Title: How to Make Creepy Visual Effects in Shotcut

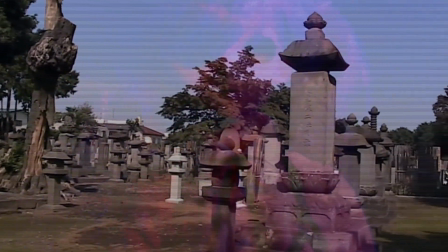Here's how to create a creepy looking video in the Shotcut free video editor, just like the one that's playing right now.
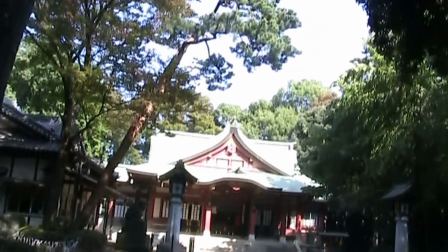This video focuses on visual effects. Later in the video, I'll reveal two other things you might want to try to make your videos extra creepy.
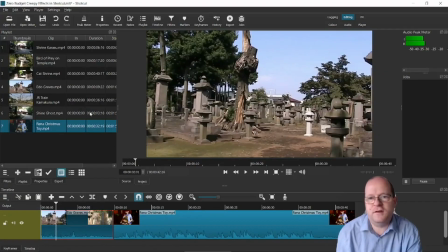So I'm in the Shotcut editor and I've just added a few clips into the playlist here. I'll use those to start making my spooky horror movie. So I've dragged down a couple of clips here into the timeline.
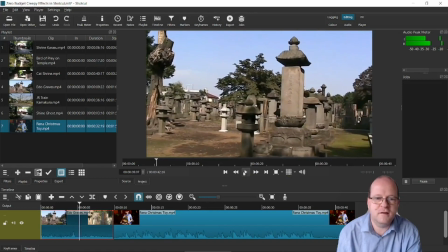And we can see now they play okay here. So the first thing we can do is to play around with the filters.
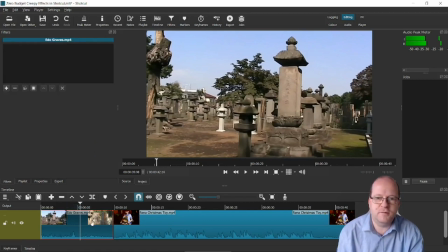You click on here and make sure that the clip you want to modify is selected, so it has a red outline here. So making sure filters is selected, you need to click on the plus sign and then the first one we'll select is color grading.
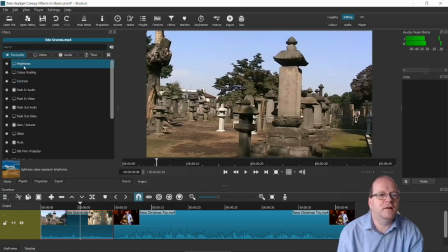If it's not in your favorites, then you might have to search for it. There are quite a lot of them now.
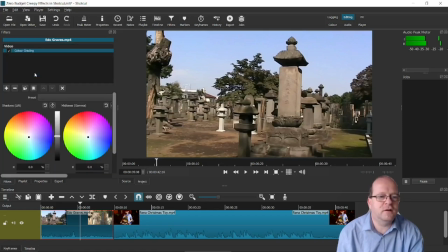So we'll click on color grading.
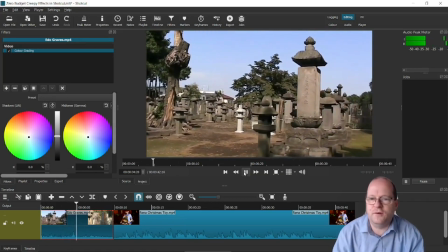So I actually shot this footage back in 2008 on a really old camcorder, so it already looks kind of spooky.
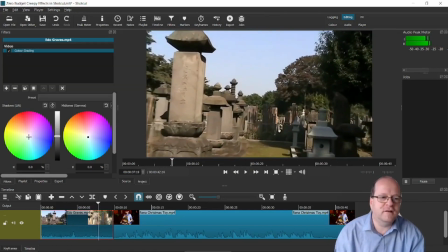But what we can do with color grading is really make it look a lot more spooky.
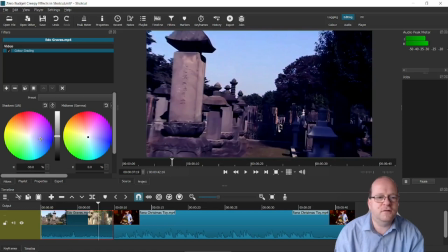So I would say that if you change it to like more of a bluish tinge, then that looks a bit more spooky. You can also play around with this.
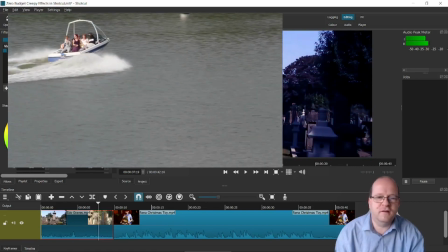The other good thing about color grading is that if you've shot several clips,
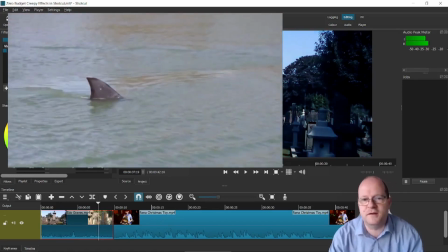then you can match the colors to make it look more of a complete movie.
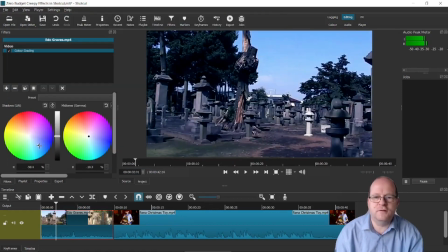So now we've made it blue, it does look quite a bit more spooky.
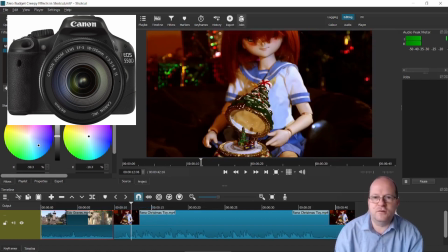So if you're using a modern camera like I did to shoot this one, then you'll definitely need to play around with the colors.
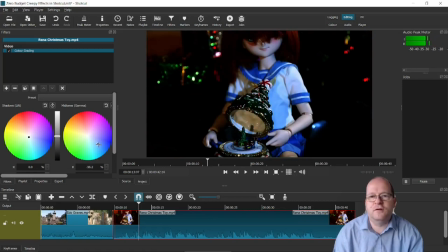Increase the blues, it looks colder, and I think that looks a bit more sinister. So definitely you want to check out color grading, because that is a really good way to make movies look slightly more spooky.
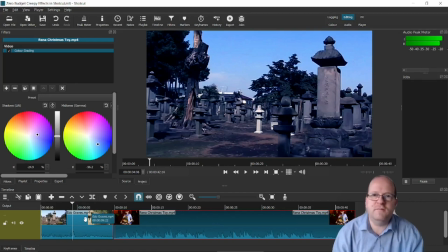So when I first started using Shotcut, I didn't realize it had so many really useful filters, and many of them can be used to make a movie look really creepy and spooky. So again, we'll be in the filters part here, and then click on plus,
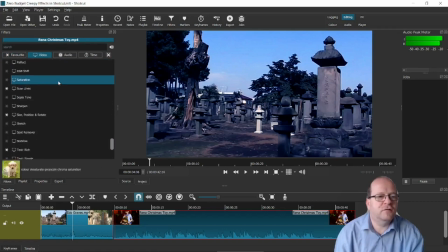and you need to click on video and scroll down. There are a whole list of them here. So I've marked many of the really good ones as my favorites. So one thing I like is glitch. So we'll add glitch to this one.
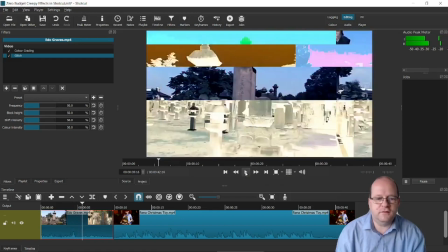And now play it. So glitch does this effect here.
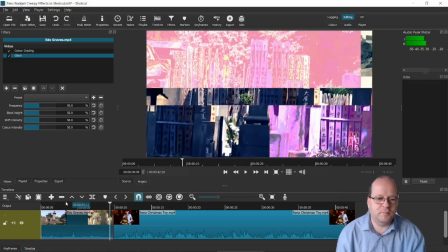It's probably best not to overuse it, but I normally tend to use it for brief seconds.
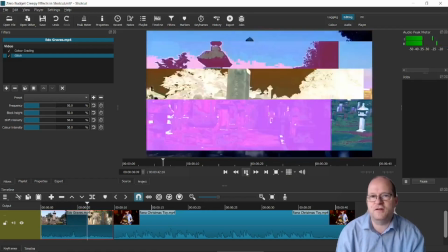It just looks like the picture is glitching and can be quite spooky.
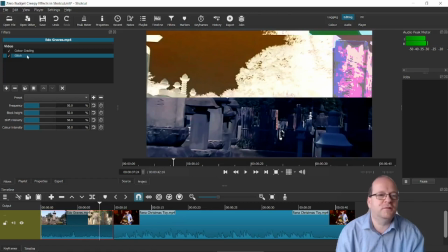So that one's called glitch.
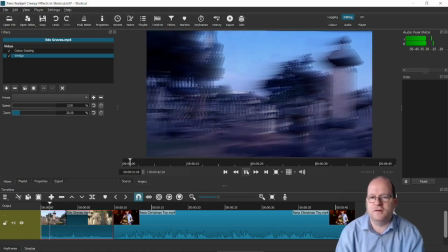So Vertigo makes it look like the viewer has blurred vision, and in certain circumstances it can be a really useful filter.
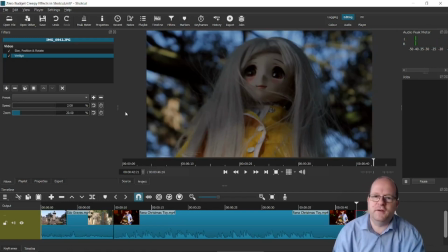I think Vertigo looks particularly good with people's faces. For example, here's a creepy doll in a tree.
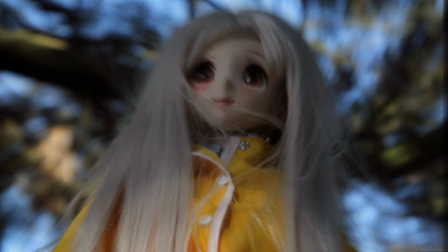With the Vertigo filter applied, it looks particularly creepy and unsettling.
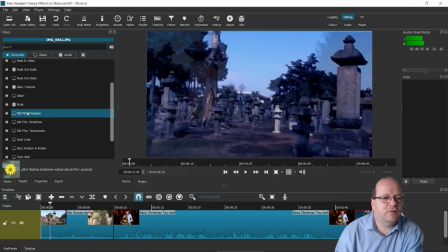The old film filters are quite good as well. There's three of them here: Projector, Scratches, and Technocolor. Incidentally, you can just click on the star here to add them to your favorites. That makes it much easier to find them if you're going to reuse them. So let's do old film projector.
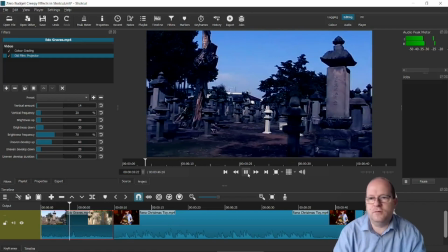So this gives it the impression that you're viewing a movie on an old movie projector.
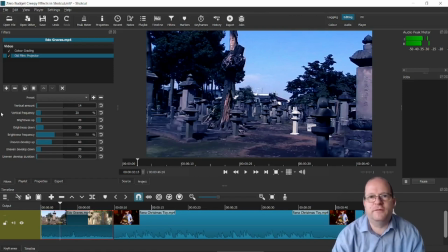It's kind of useful if you're shooting one of those found footage things like the Blair Witch Project.
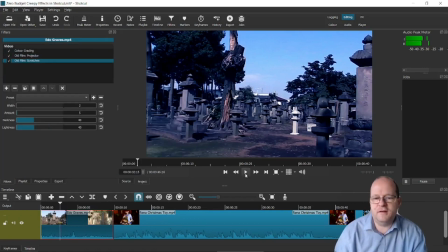If you add on old film scratches, then it will look much the same, but you'll see that there are scratches appearing.
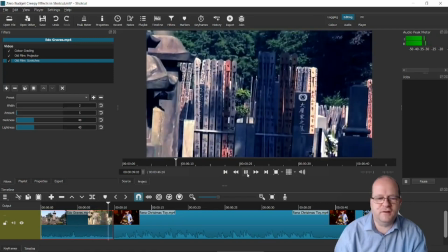That makes it look a bit more authentic. Finally, we'll add Technocolor.
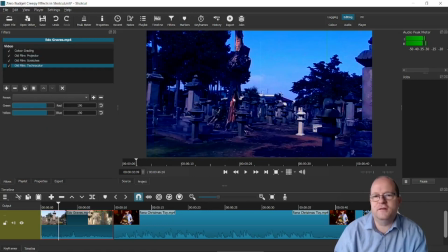You could use this just on its own. It just makes the movie look like it was shot in the 1960s.
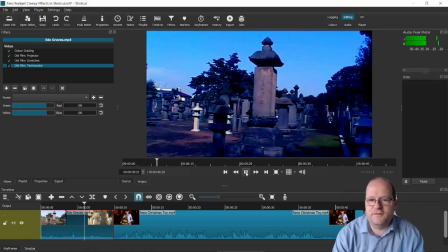So now it's definitely looking like this was found footage from a 1980s horror movie.
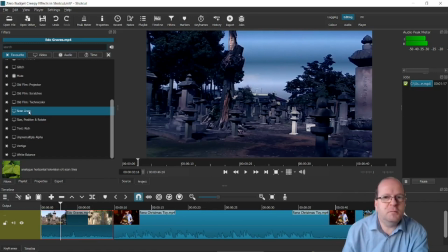Another useful effect is scanlines. This mimics the effect of watching the movie on an old television.
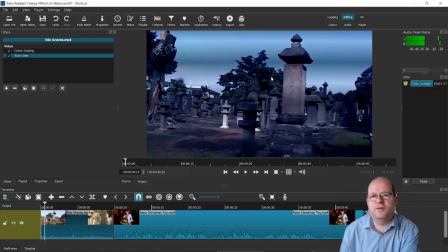One thing I warn you is that this effect isn't actually very noticeable depending on how big the preview screen is here.
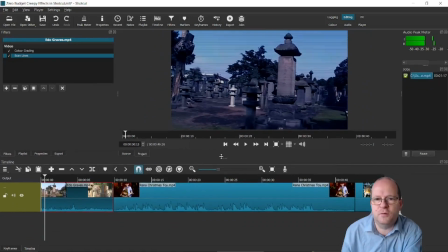So you can drag this line here to make the preview smaller. Now our effect is much more noticeable.
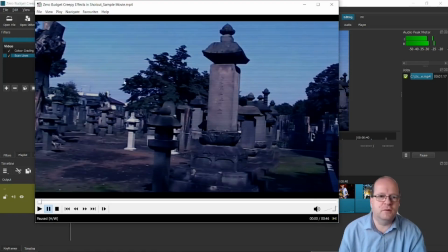Incidentally, once you make the final movie, the effect seems to be more or less noticeable according to how big the preview window is as well.
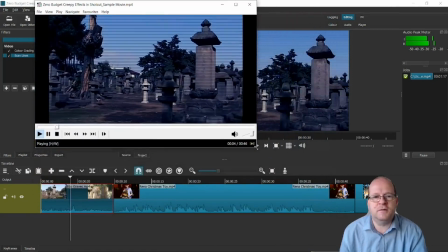I'm not sure how that's possible. But see, as you make the window different size, the bands go bigger.
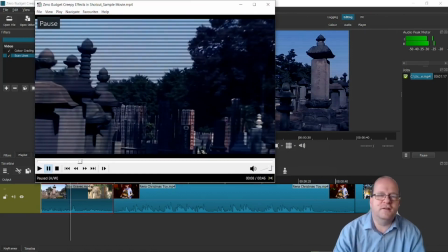So why that is, I'm not sure. I have actually used the effect to make long YouTube videos, and it does look okay if you play them back full screen, so don't worry too much about that.
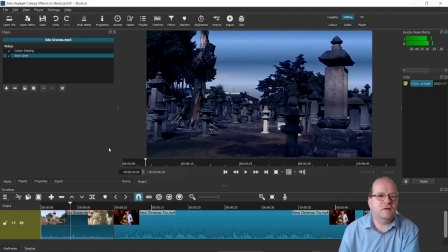There's a really neat trick you can use with scan lines, and if I go to the timeline here and click this hamburger icon here and go to track operations, add video track,
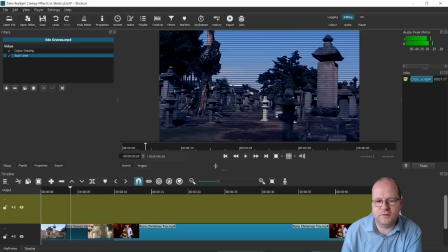I'll make this smaller so I can see both tracks.
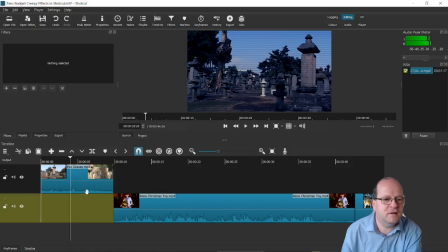So now if I put this track up here and I'll choose an image to put below it. So I'll put an image below it here.
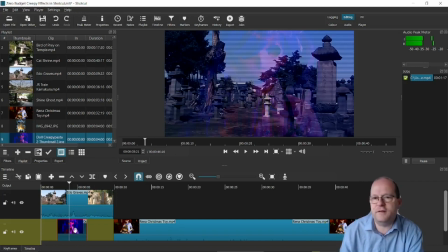So with scan lines, you can put an image or another video clip below the actual main video clip.
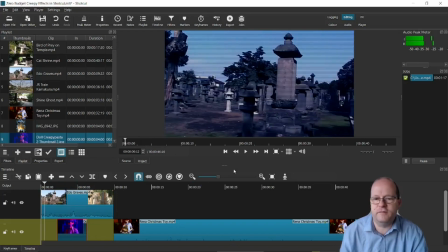This gives it a really spooky appearance.
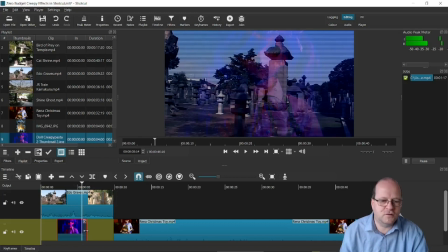So for best effects, it's probably best to make it shorter so that the viewer only sees it very briefly.
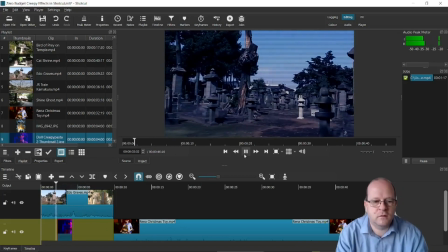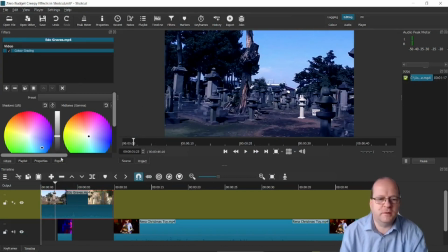Another filter that's pretty good is one called Choppy. So I'll just play the regular movie.
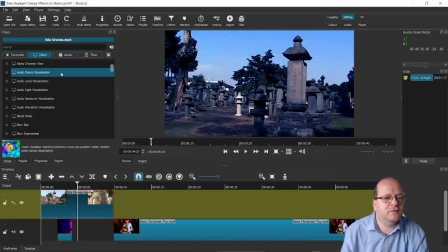And now I'll put the Choppy filter on, which is here.
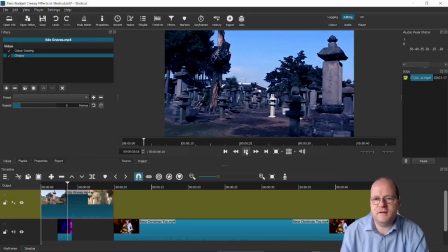So now the footage looks really juddery. Depending on your actual footage, this could be quite effective.
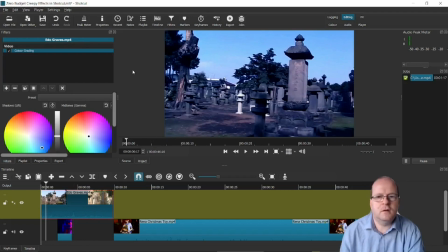You can change these settings here. Earlier in the video, I showed a demonstration of the Vertigo filter.
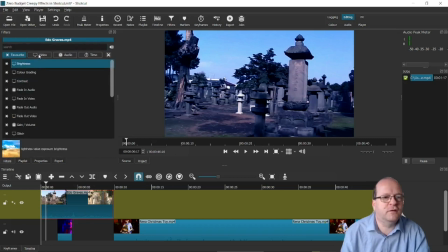There's lots of blur filters as well, which can also be quite useful. So I like Gaussian blurs, so I'll try that one on. So now the footage is blurred.
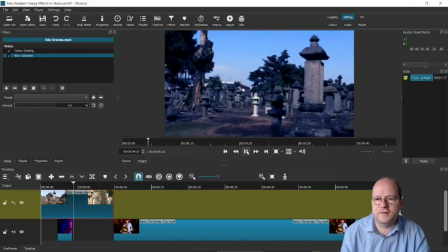This may be also very useful in certain circumstances. Another one I like, but I haven't used yet, is called Glow.
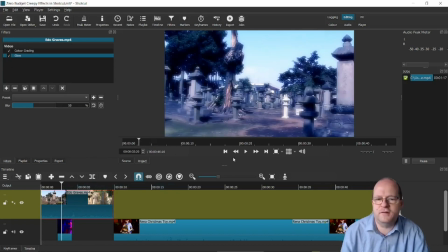I've applied it here, so you can see now that the footage is glowing.
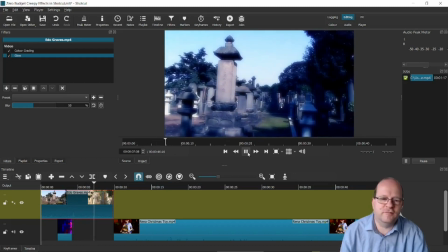Kind of looks like the fallout from a nuclear holocaust.
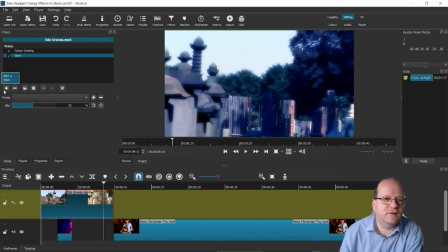There are many more filters, although I think I have highlighted the best ones really for spooky video making. If you discover any other ones that are really good, then do please drop a comment below and I'll try and use them if I make another creepy video.
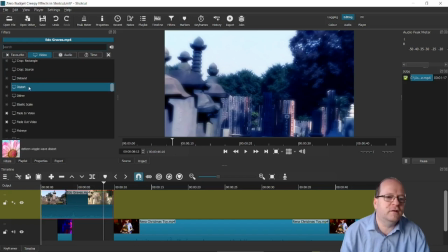Incidentally, if you hold your mouse over the name, then you get a preview down below. So here's the wiggle one, dithering one, and a fisheye effect. So it's really useful that you can preview them. Some are better than others.
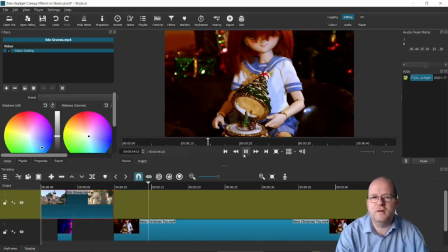At the start of the video, I mentioned one factor that is crucially important to make videos look a lot more creepy and spooky. Have you guessed what it is? So you'll notice I've been running the track, but if I unmute it, then you'll notice the music.